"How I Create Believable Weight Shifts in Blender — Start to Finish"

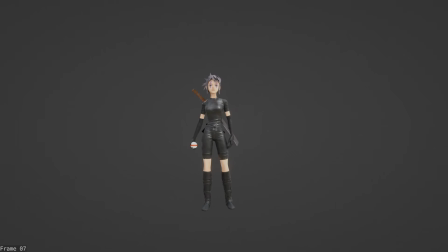All right, so in this video, I'm going to walk you through the process of creating a ball toss animation inside of Blender. So really this animation is just a character throwing a ball in the air and catching it.
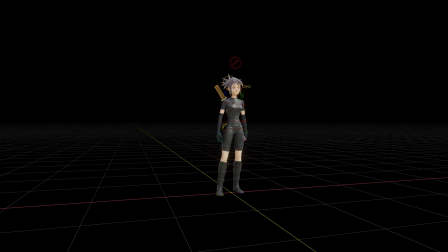I wanted to keep it really simple so we can just focus on just some simple body mechanics, which a weight shift like this is really great to do.
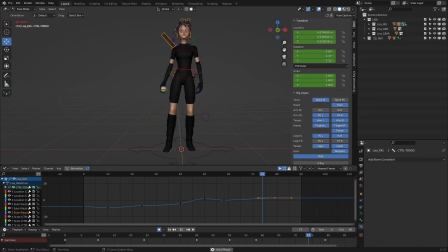And we're just adding a little bit more complexity by actually having the character throw a ball in the air, and you're working with constraints and making sure you're able to have that proper constraint switch with the right hand and the left hand, and then having the ball, detached from those hands so you can freely animate it. One thing to keep in mind is that I did this video a little bit differently.
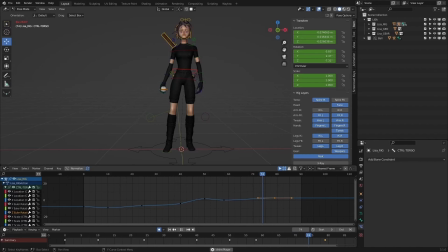I have a few videos on my YouTube where I've done this, where I basically recorded the entire process and then I went back to do kind of a walkthrough over the video. So it's not necessarily like complete step by step where I call everything I do, but hopefully you're still able to follow along pretty easily with kind of the steps I'm taking.
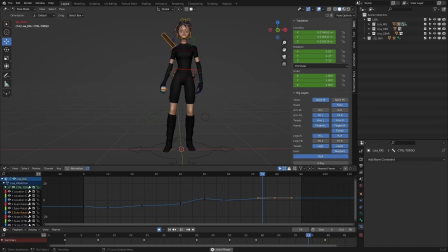So the goal of this was just to keep the animation really, really simple and just try to complete it within about an hour and a half. So like I said, just focusing on, very simple body mechanics. So with that, let's go ahead and jump into the walkthrough. The approach I took for this is a layered approach, which is typically how I animate.
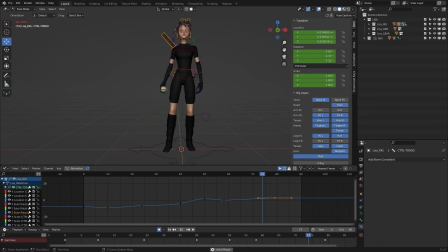There are different levels to that. Sometimes I might start focusing on kind of like the main pose first. Maybe for something like a run cycle or a walk cycle, it's always good to kind of establish your sort of main kind of contact pose and build off from there.
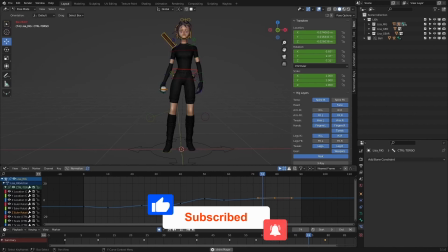But for this method, this is a very heavily layered approach where I
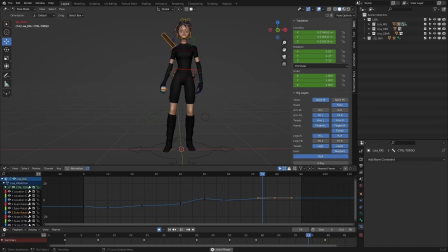start with figuring out the movement of the main mover cog control for the entire body. I make sure I get that established in there, and then I slowly add more and more detail. I start adding some rotation to that cog movement. I start adding some translation up and down.
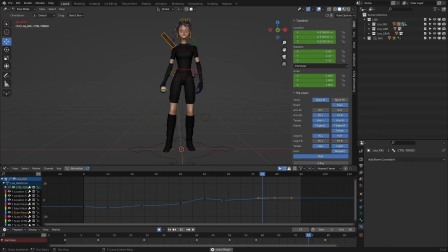Then I might start getting, just the hip involved, and then start adding in a bit of upper chest to it. So it's very basically working from the center cog control out on this character. And this allows me to focus on movement first, focusing on the feeling of the shot,
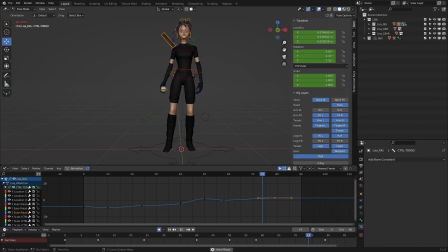focusing on the timing, the spacing, making sure I'm getting that weight shift to feel correct, rather than getting caught up in the minute pose details before I even really start creating any type of movement. For me, I want to make sure I get movement in there first before really thinking about much else.
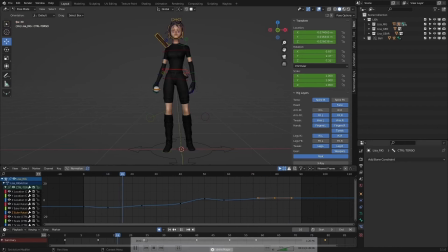So I'll go ahead and play this video here. You can see it's almost about an hour and a half here that we'll walk through. And I actually started this recording a little bit after I started, so I actually added a little bit of rotation to the side-to-side movement,
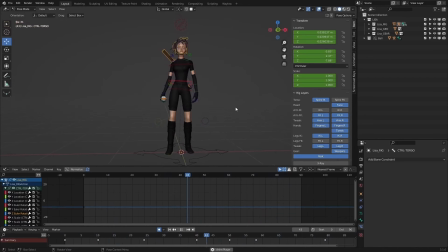but really what I have here, the only thing I have established is the left and right movement of the main cog control, and kind of figuring out the timing and the spacing of that. Again, looking at my reference off on the side is typically how I work, so I have my reference on another monitor and kind of just checking that.
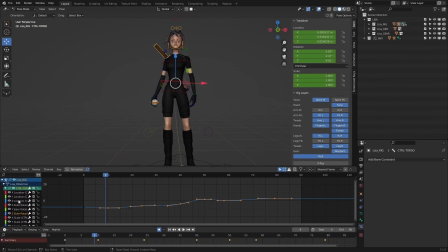And I went ahead and just added that rotation on the Z-axis to kind of show where I'm at. So basically I have side-to-side movement and a bit of rotation Z kind of twist on the main cog control. And now I'm going to add in some up and down movement, some translate Z,
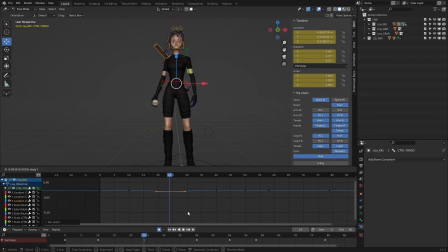to figure out along this weight shift how much are the hips moving up and down, and how I can start to establish that in this shot. And typically when looking at reference,
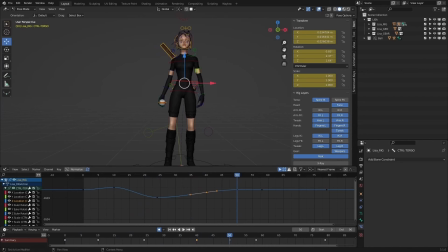in the reference I shot, there's a very minimal amount of up and down movement, but it's something I needed to exaggerate to feel it more in the animation. Now, in the reference, there obviously is up and down movement. So it's kind of like taking that up and down movement that's in the reference and kind of just pushing it a bit,
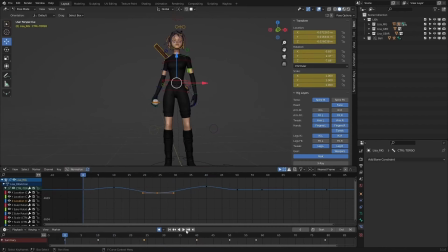just so that it's actually something that's visible in animation. Oftentimes, if you're just translating, your reference one-to-one into animation, it's going to feel a little floaty. It's not going to feel really as good as if you started to kind of push some of
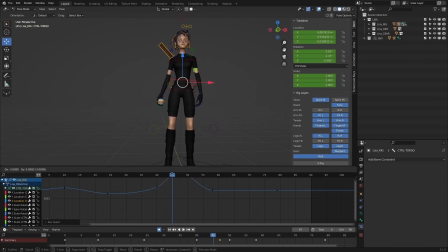that movement in there in the actual animation itself.